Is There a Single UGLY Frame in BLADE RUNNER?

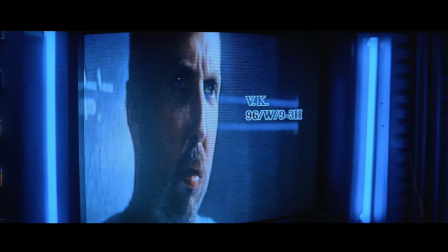8:16 If I play this image, you will notice that the shaft of light is actually moving. And moving light creates visual interest in an image.
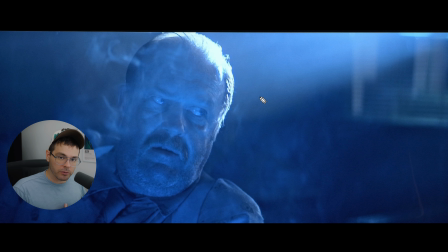8:23 If you have the opportunity to move lights like they do in the Blade Runner films, take that opportunity, but it has to make sense within the story. And the way it makes sense within this story is that outside of these windows, there are canonically these spinner vehicles flying through the city streets with heavy spotlights searching for criminals or who knows what.
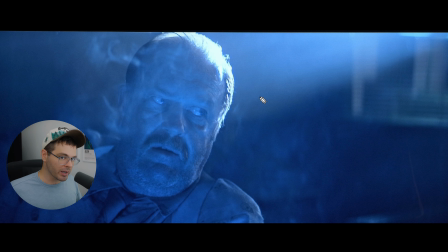8:40 And sometimes these spotlights go into these people's houses through their windows. In order to achieve this look, they actually used xenon spotlights. However, in order to see those spotlights in the air, you do need that atmospheric diffusion, and the way they are achieving the atmospheric diffusion again is by filling this room with smoke.
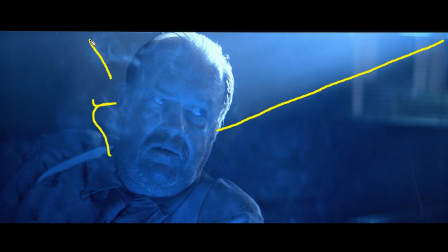8:56 And it also makes sense because he is smoking a cigarette, so there would be smoke in this room. Without a medium in the air for the light to hit and bounce off of, you're not going to get these defined patterns of light.
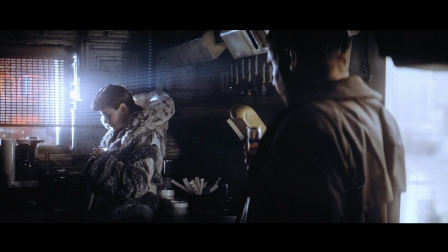9:07 There's actually a scene later on in the film that I think looks better that implements the same spotlight technique, and it's this one where Rachel is standing in front of this window, and as we can see,
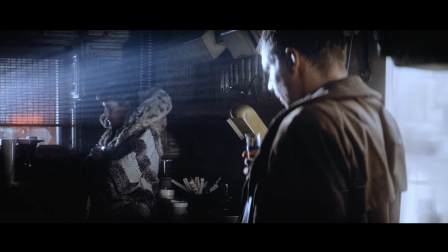9:15 the spotlights just pass through this grated window right here, creating this interesting looking pattern in the light, and it is quite great.
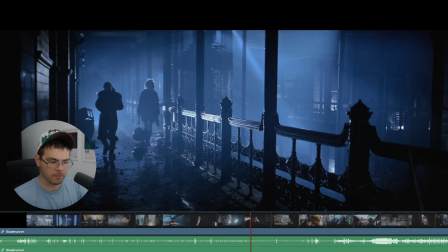9:26 So yeah, not ugly. 1, 2, 3. Yeah, that's a cool shot.
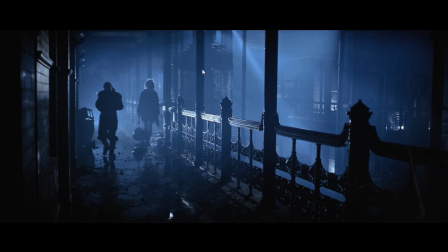9:30 Most of this film was filmed on sets, but I think this location was actually filmed at a practical location in downtown LA called the Bradbury Building.
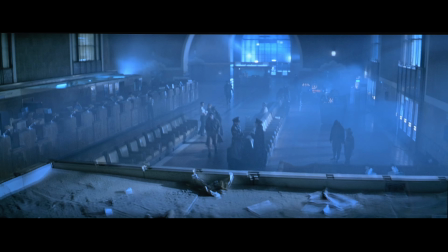9:38 There's also a location earlier in the film that I think was done at Union Station in LA.
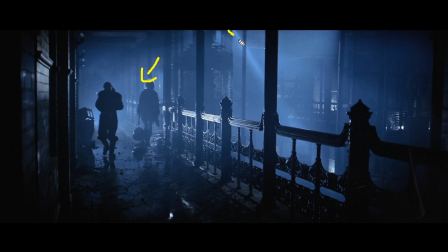9:43 Just a few fun facts there. We have mostly a silhouetted image, and as you can see, there are a lot of those moving lights again through the smoky atmosphere.
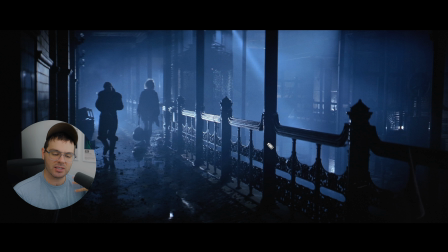9:52 And one thing I love about actually using locations is that it just tends to have more detail, I think, than a lot of sets. As you can see down here, I'm not sure they would go through all of the trouble making these intricate details in the railing on a set, because that would just take a long time. But if you have a location that already has them, you don't have to make them.
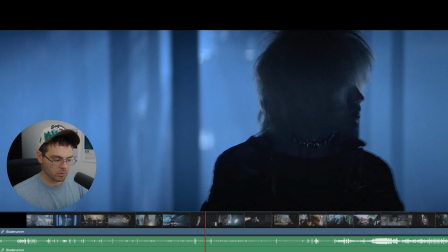10:11 Fun fact. So not ugly. Let's go towards the beginning. 1, 2, 3.
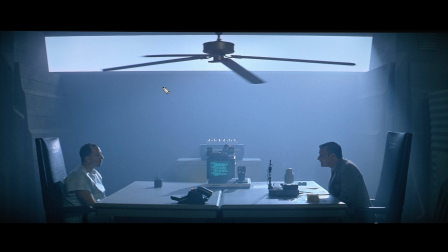10:16 Yeah, this is a cool shot. We have more of a flat image here, primarily being backlit by whatever is outside of this window, probably maxi brute lights just shining through, or bouncing off of a white fabric,
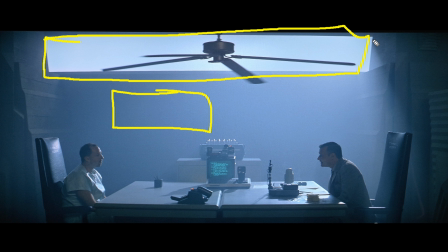10:29 and then the bounce is coming back through the window. I'm not sure, but it is still creating this edge on the light right here, so we get a shaft of light. And then we are also filling in their faces with a little bit of tungsten light from this side of the camera.
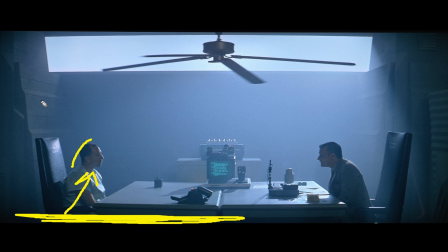10:42 It's still kind of a flat shot, but it actually does have some texture and some contrast. As you can see, there's almost a gradient in the light right here for some reason. I'm not sure exactly why, but it seems to go from darker to more light as it passes through the atmosphere. Not sure what's going on there, but there's definitely more of a gradient. Either way, not ugly. 1, 2, 3.
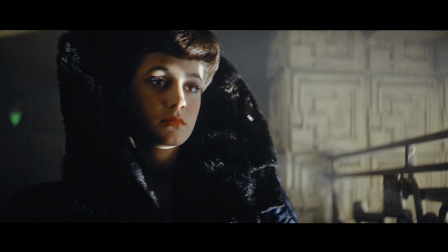11:03 Yeah, gorgeous shot. I personally love it when the lighting on a character's face has some texture to it and it doesn't just look like you stuck a light right next to them. As you can see here, you can't really tell what's going on. You can't map the lighting precisely because there's just spots all over her face and you don't really know exactly what's going on.
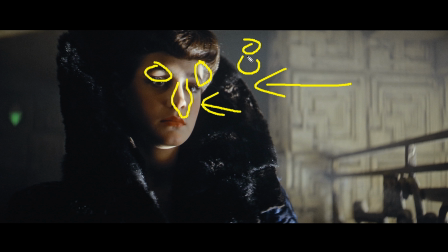11:21 There's a soft light coming from over here, and then there's a hard light coming from a cookie cutter, and then there's maybe a light coming from this way, filling in this side of her face.
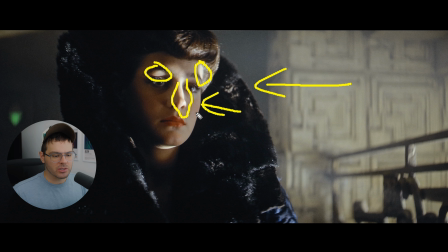11:31 I like it when you can't tell exactly what's going on with the lighting because it makes for an interesting image.
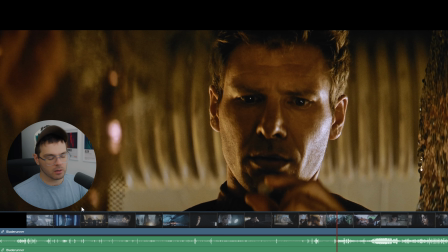11:37 Not ugly. 1, 2, 3. Yeah, oh wow, this is one of the best ones so far as close-ups go.
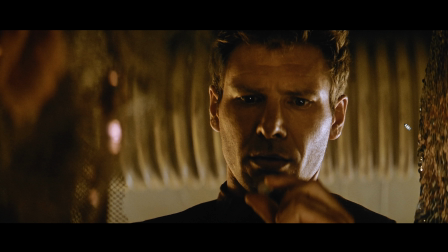11:43 I'm starting to notice a pattern with the way Cronenweth mixes the color temperature of his lights, because as you can see, again, we have a light on the edge of him that is more blue tinted, and then on this side, this is a lot more gold. I don't know if they're reflecting a light off some gold metallic
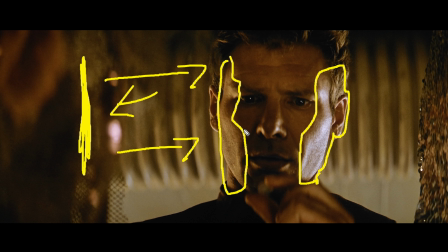12:01 substance over here and then reflecting back on his face, or if they are using a gel in front of a tungsten light. I don't know, but I think that it is clear that Cronenweth likes to mix color temperatures, and that creates contrast on the face.
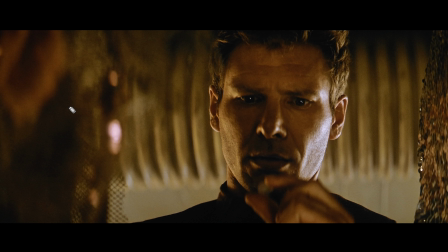12:13 You have blue and you have orange. Very nice, very nice. I like it, and I should keep that in mind for my next project.